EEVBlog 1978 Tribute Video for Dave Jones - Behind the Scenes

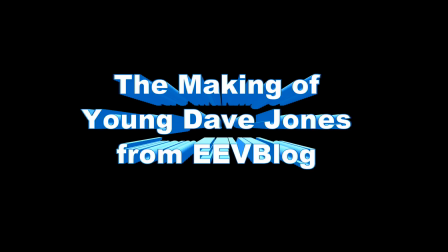Easy peasy, lemon squeezy. There you go. Can I be on a t-shirt? I want to be on a t-shirt.
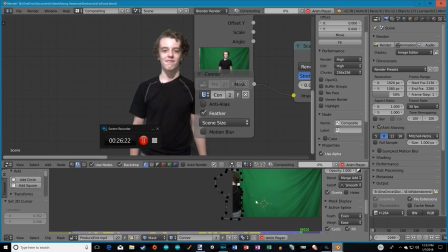Hi, this is Connor from Raising Awesome. I'm here with Walnut and we're going to talk about the making of young Dave.
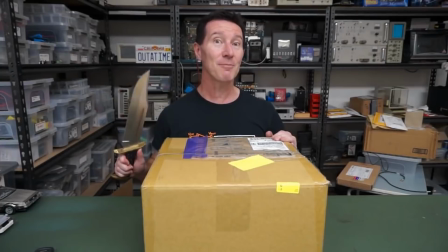Hello everybody. Dave is Dave Jones from EEV Blog.
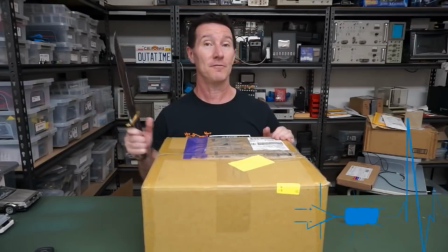He gave us the opportunity to upload a guest video and so in our guest video we
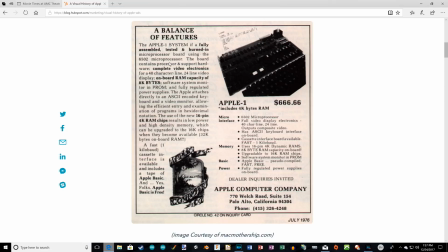actually did a retro build of an Apple One computer but made it twice as fast and all that kind of good stuff.
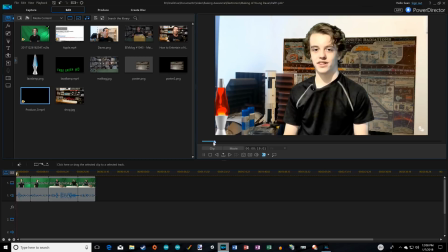He offered to let us do that while he was on a walkabout in Australia. What'd we do in the video?
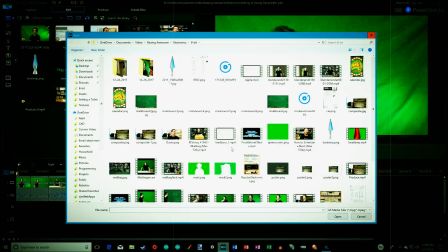The video started out with me and his lab, but we sort of edited it so it looked older, more 70s-ified.
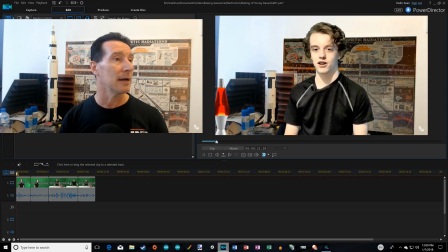So we started out the video with me and his lab room he has. We used some green screen effects, like the lava lamp there to the left,
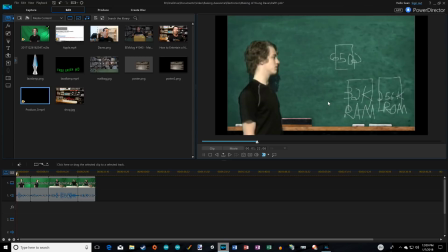and cut his rocket down just in size so it looked more like it was unfinished and more 70s-ified, I guess.
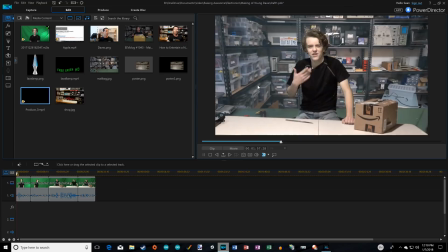The chalkboard was just a green screen effect for the background that we drew on a little.
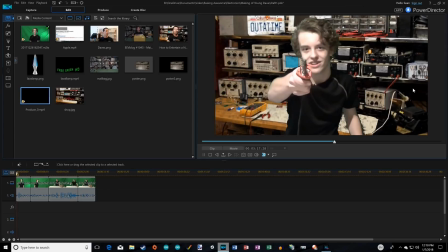So here we're in the mailbag room. And I think he has one more. Yep, that's his main electronics lab or whatever you call that that he works in.
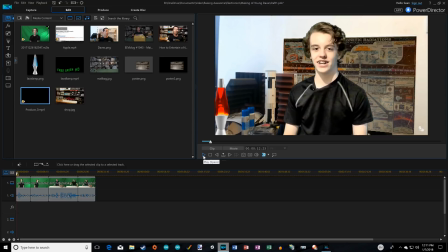So let's talk through how we pulled this off in the making of young Dave. Because Dave would have been your age back in the late 70s, somewhere around there. So he would have been probably very enthused about the Apple one and all that that had come out And so that that was the first premise
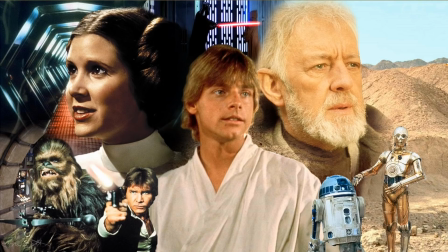of the whole video was what was going on back then and one comical thing was that Star Wars had just come out with Mark Hamill and Carrie
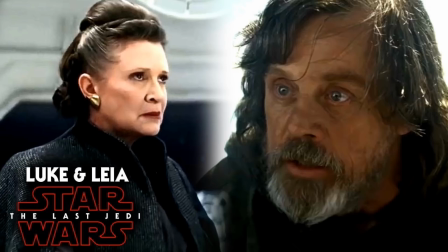Fisher And then here we were in 2017 with Star Wars coming out with Mark Hamill and Carrie Fisher Which was kind of wild, but we knew
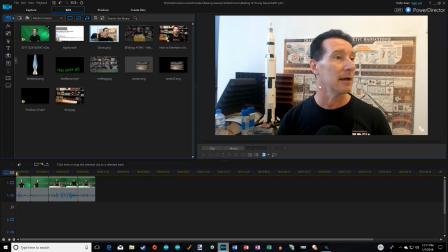we couldn't just overlay into his modern air because some of these things that hadn't even been around yet like plastic water bottles but this is a very familiar room that he does his EEV blog from and you notice his body's in the picture so one of the things we had to do
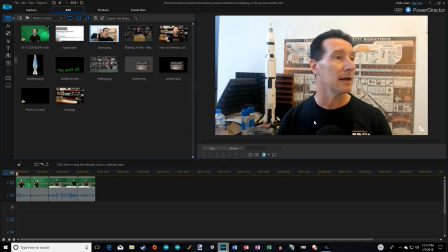right off the bat was get him out of there so there's all kinds of ways to get him out of there but the one thing we did in
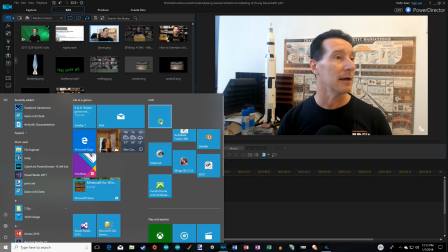this case was use blender tell them a little bit about blender the software. Blender is a free program.
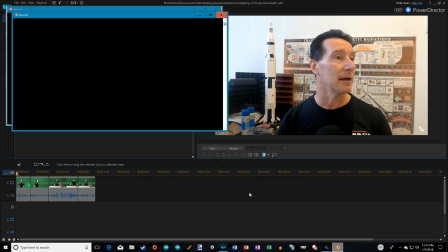It's very nice, but it's also incredibly hard to use. You can make video game assets with it.
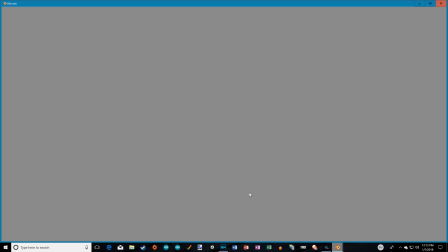You can animate. You can make movie effects, green screen effects. Pretty much anything of that sort you can make with Blender.
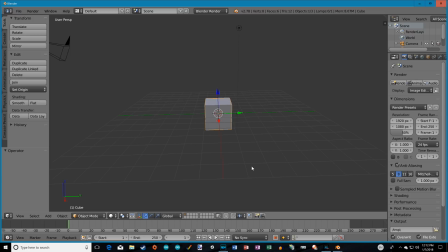Yeah, it is very awesome. Very free. It's open source. And like Connor said, you could actually make movies with it.